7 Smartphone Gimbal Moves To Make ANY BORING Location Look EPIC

I forgot to put it in my bag when I came out so I won't be using a diffusion filter but as you saw it balances with one easily so annoying I thought I was looking around my office and I thought what there's something I've forgotten and it was that and also the anamorphic lens because there's a clip in the beginning where I was going to show you the anamorphic footage and just put the anamorphic lens on here to get the shot outdoors and I forgot the anamorphic lens so I'm going to have to go back home and do that again okay so for the first
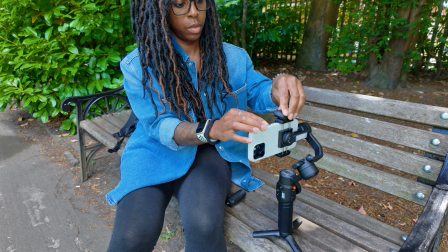(3:56)
easy gimbal move I'm not going to be holding the gimbal at all all I do is set the gimbal down enable tracking and walk to where I
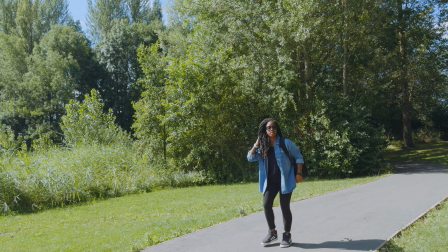(4:04)
want to start my action I'm going to be walking across the frame and have the gimbal track me in the location then when I'm where I
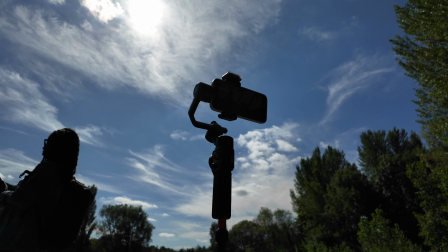(4:12)
want to be I'll simply start recording with a gesture and then I'll walk then I'll
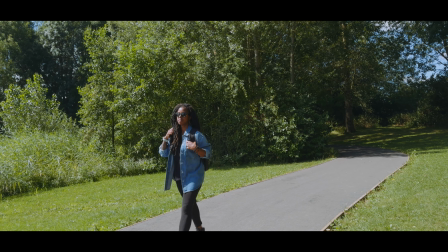(4:17)
stop recording with a gesture and then I'll have a shot that looks like someone else filmed me.
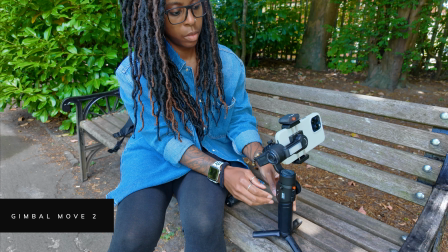(4:23)
And so for the second gimbal move this is perfect for getting a fake drone shot so all I do is switch to the ultra wide angle lens of
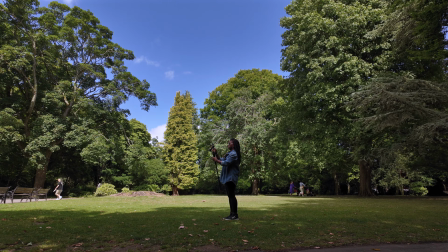(4:32)
my phone I set the gimbal mode to follow and then hold the gimbal up quite high and for added reach I even use the quarter
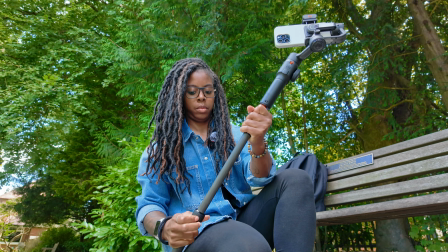(4:41)
inch hole at the bottom of the gimbal to attach an extension pole and then just walk forward
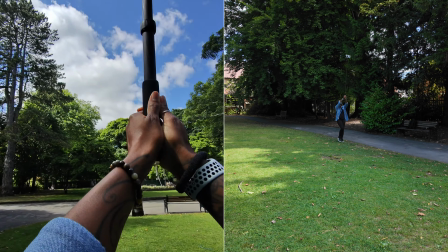(4:46)
or backwards to show off the location and that way I get a fake drone perspective.
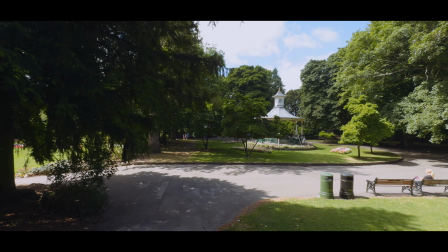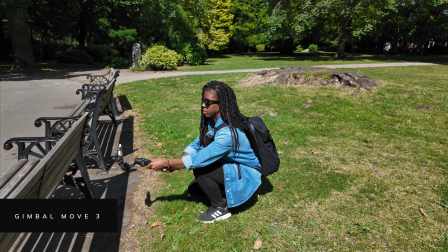(4:59)
Okay this next shot is a great way to reveal a location or a landmark and it's a jib reveal.
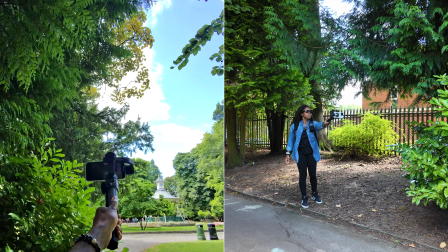(5:06)
I either do this in an upward motion or a downward motion and as an upward motion I'd likely be revealing
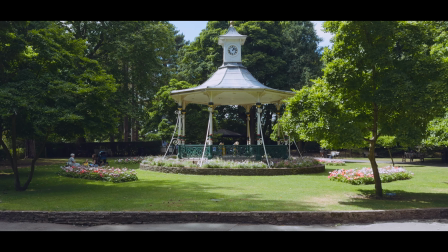(5:12)
a building or a landmark and then with the downward movement I use it more to reveal landscapes that are out in front of me.
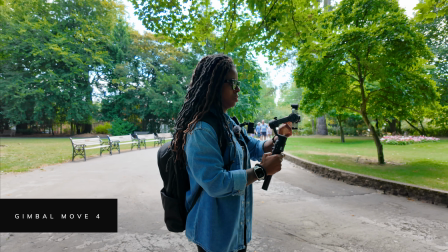(5:23)
This next shot is simple to do and is a great shot to use if I want to close out a sequence
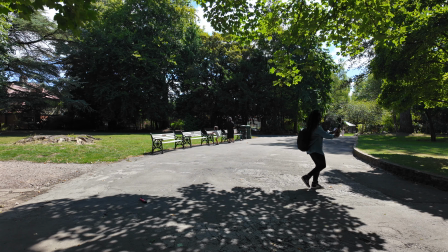(5:28)
like I'm leaving a location for example and I just want to show it in its entirety one last time.
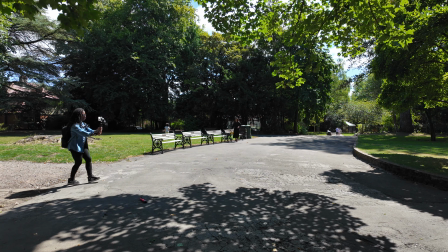(5:34)
So this is the pullback and all I do for this is have the wide-angle lens selected and just slowly walk backwards.
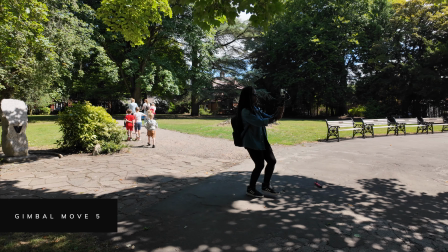(5:45)
And so the reverse of the pullback is the push-in which is a great way to
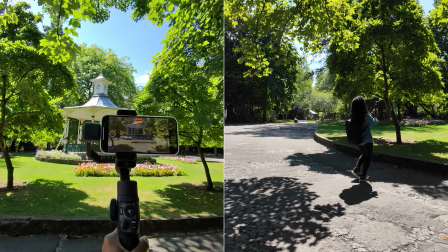(5:49)
establish a location by showing the viewer that I'm actually in a specific location.
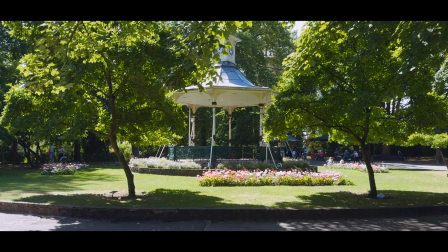(5:54)
So all I do is again have the wide angle lens selected and slowly walk forwards.
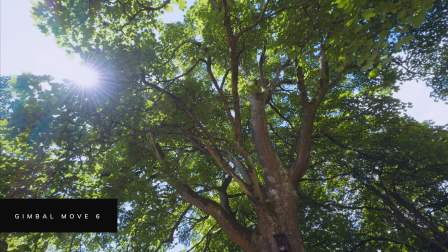(6:04)
This next shot is one that I tend to do if I want to show a bit of nature
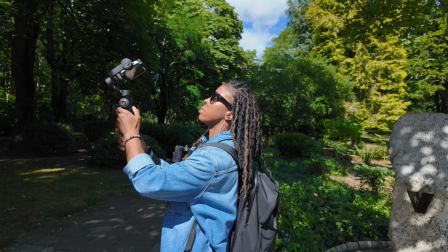(6:10)
and it's mainly for if I'm shooting the canopies of the trees and it's basically a spin shot.
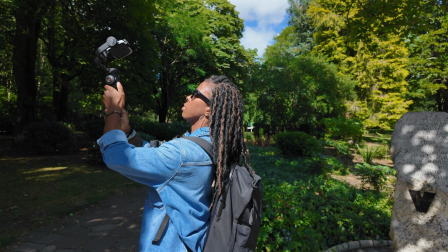(6:16)
All I do is hold the gimbal up above me,
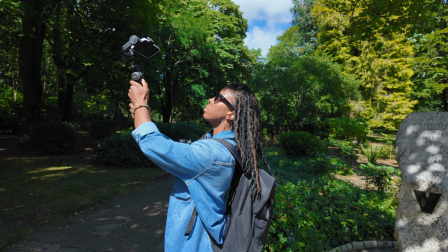(6:19)
I tilt it so that the camera is pointing directly upwards and then I slowly push on the joystick to turn the gimbal in a circular motion.
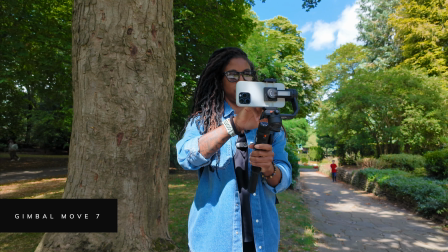(6:30)
This gimbal move is probably one of my favourites and it's one that I use quite often and it just works so well in a few instances.
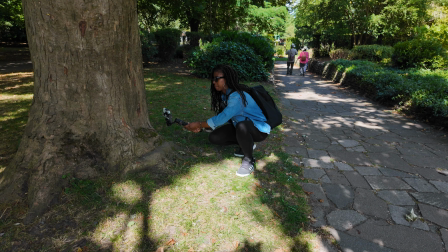(6:38)
It's great for revealing a landscape or a location but paired with revealing from behind an object it can be a great establishing shot as well.
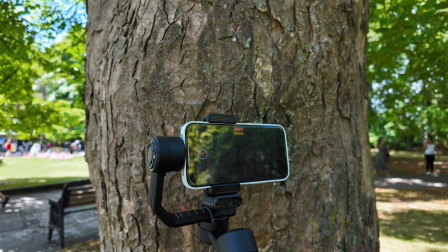(6:48)
So all I do for this is start with the phone behind an object and then I slide left or right to reveal what's beyond
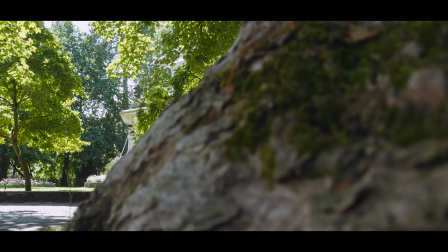(6:56)
the out of focus object that's in the foreground and to make sure that the focus doesn't
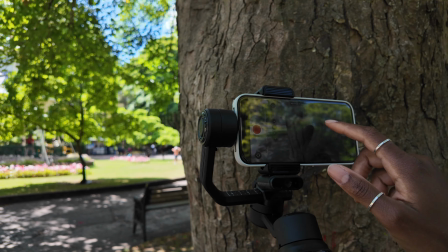(7:01)
jump from the foreground object to the background I lock the focus onto
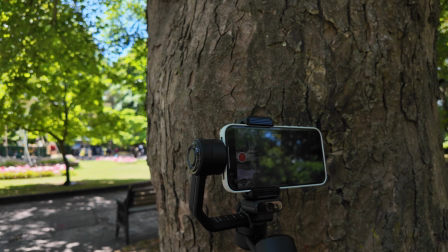(7:06)
the background first and I do that by positioning the phone to capture the background and then I'll tap and hold on the screen and then just
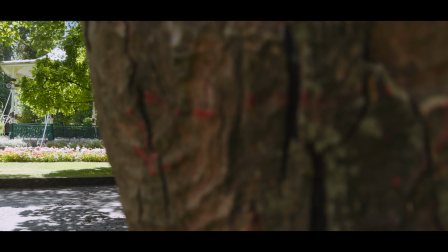(7:15)
move the camera back to behind the foreground objects and it'll look blurry.